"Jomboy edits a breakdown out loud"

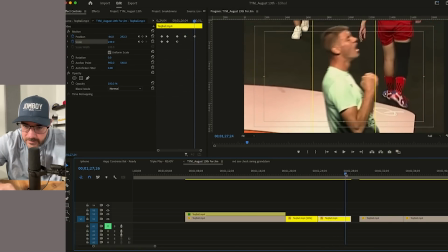Oh, that's cool. So see his forward movement? See how he kind of goes up, and then here he levels out, takes a step?
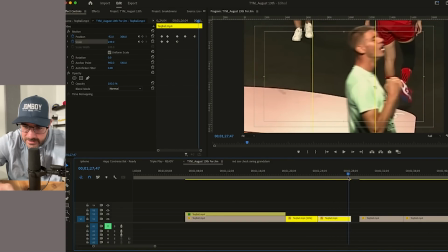I think if I cut there, it's like movement into the next scene.
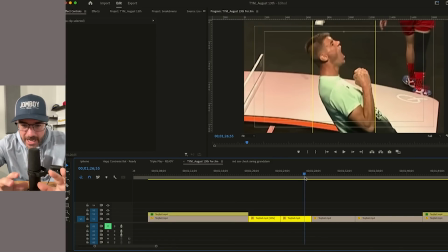I just need, so our eyes right now, as viewers, when we watch him do this,
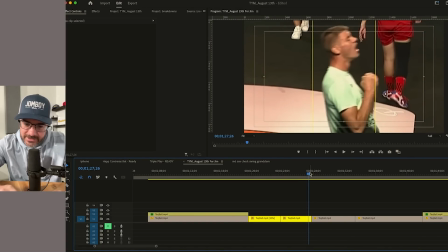our eyes are following his head, and we're expecting his head to keep moving forward.
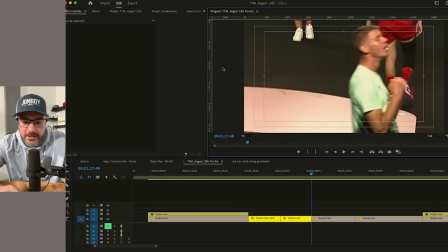So what's happening is the eye line is, I'm just going to say, like, his head is here, right? That's where our eyes are, but our brain is seeing him move forward,
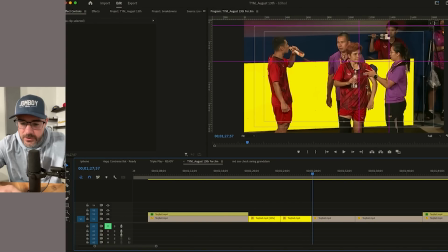so our eyes are actually going to go a little this way. So what I'm going to do is I'm going to have the next scene, which is her getting a little shoulder massage,
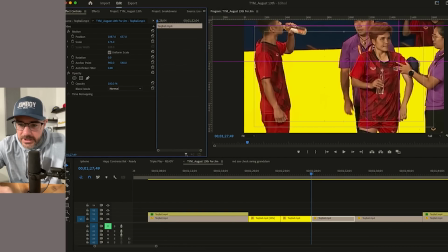be there.
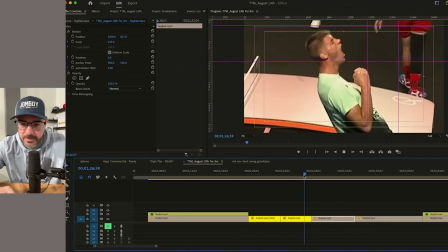Now it should be...
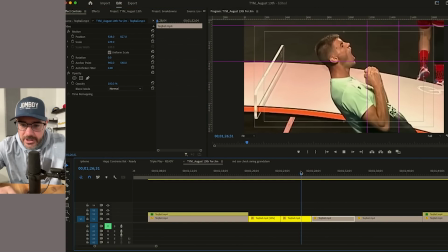That felt a little bit like I went too far. Your eyes should be like, see what I mean? So this is like, this is just like my only editing thing that I like is, if I cut, let me try and explain this, but then it's going to take time out of my edit. If I
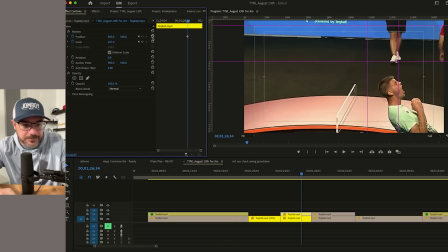leave this shot completely alone and I'm just editing over,
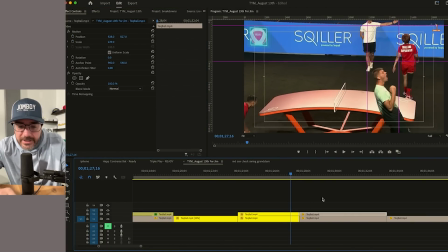and some people might watch this now and be like, I don't see it, and others might see it.
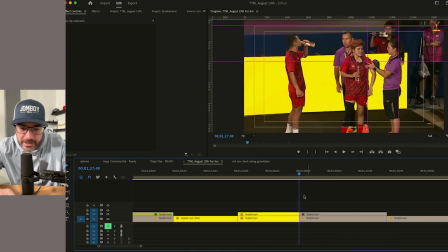So if I just leave these, and if I'm just editing over highlights like people say, this is that shot.
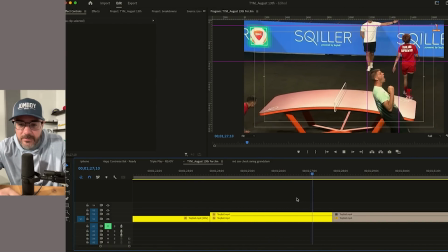So he's screaming, he's bottom right, and then it cuts to her. In my brain, there's a split second of jostling where you're like, oh, what's going on here?
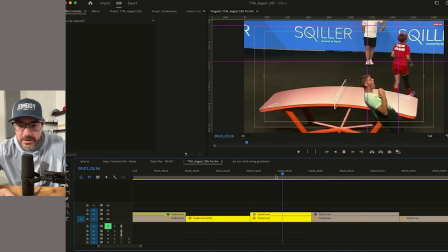Next shot.
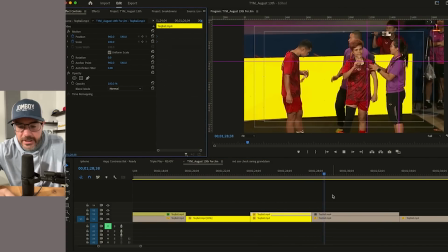It's not terrible. Like, I don't think you'd notice it at all.
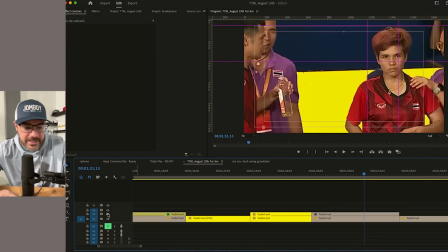But what I'm trying to do is have the viewer's eye never have to do any work.
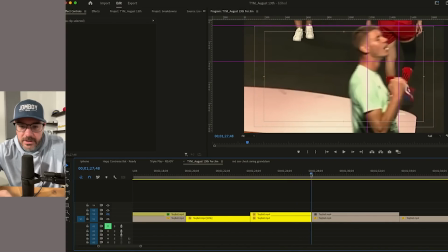So you know you're looking at him, and then you know you're going right to her.
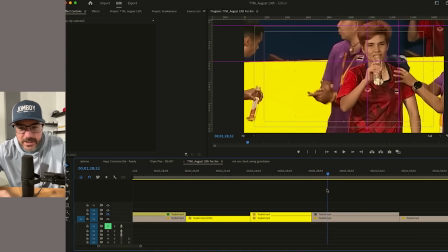And his head's going to the right, and then she kind of goes this way. So yeah, so this is the original.
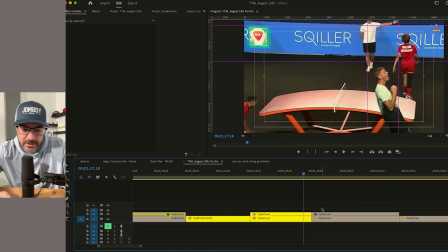And there's just more to look at. There's more empty space. So I'm just trying to take that away. So if you understand that, that's kind of all I'm trying to do all the time on transitions.
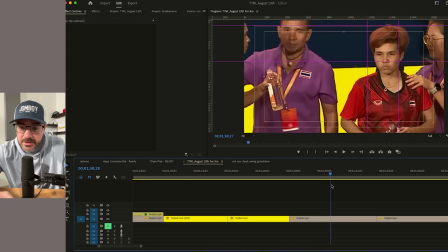And then she's getting a massage, and he's drinking, and that's kind of that whole shot.
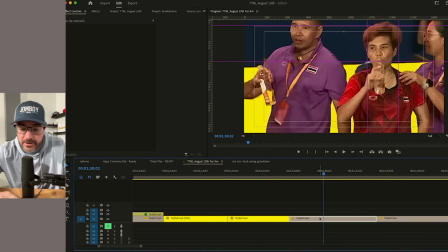Okay.
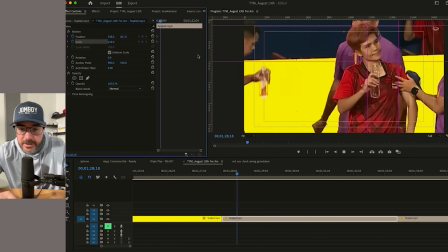So I'm gonna start where we wanted to start, and then slowly come a little bigger and center her.
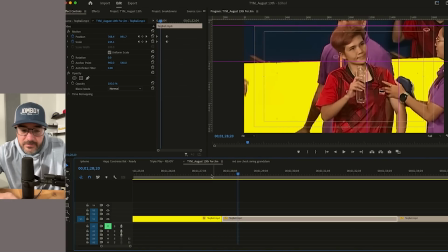She's getting a massage. Oh, but that... Okay, hold on.
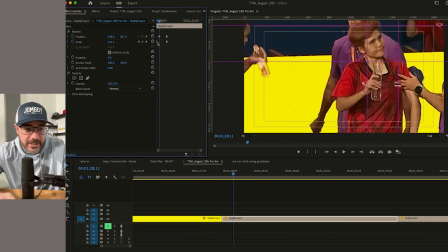I don't want her to move that quick. I want her to stay in that spot.
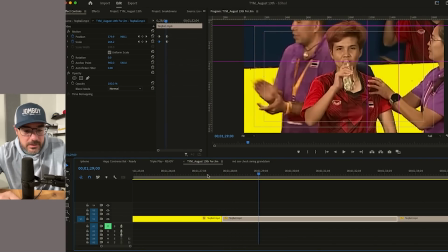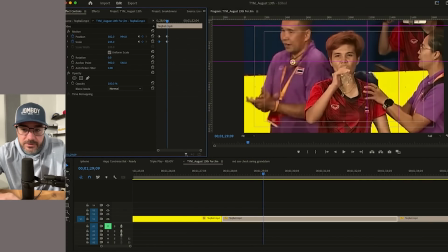I think I moved her too much. It's a little awkward. Zoomed in a little too much. All right.
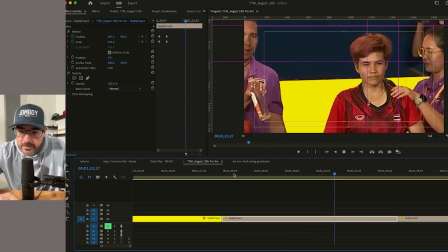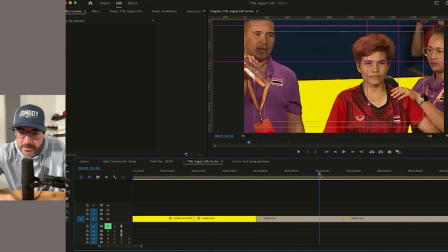Definitely. What's he doing over there?
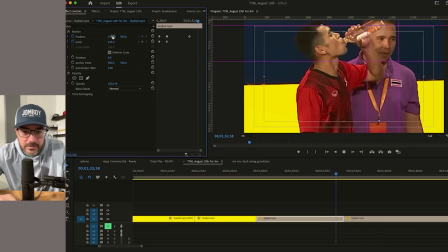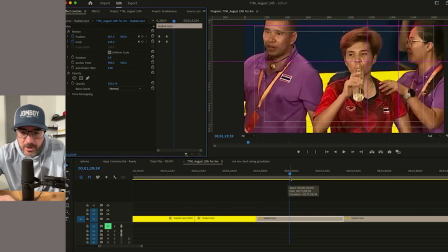She drinks too. I don't know whose sip I want to work off. Like, she takes a sip.
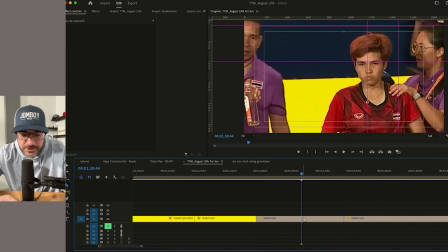While she's getting a massage.
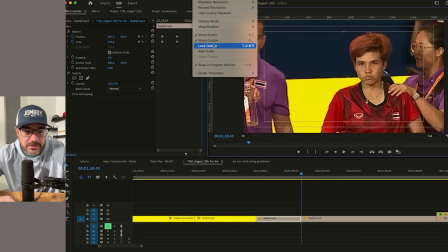Let's go clear guides. Let's go crossfire just to find the center of it and center her up.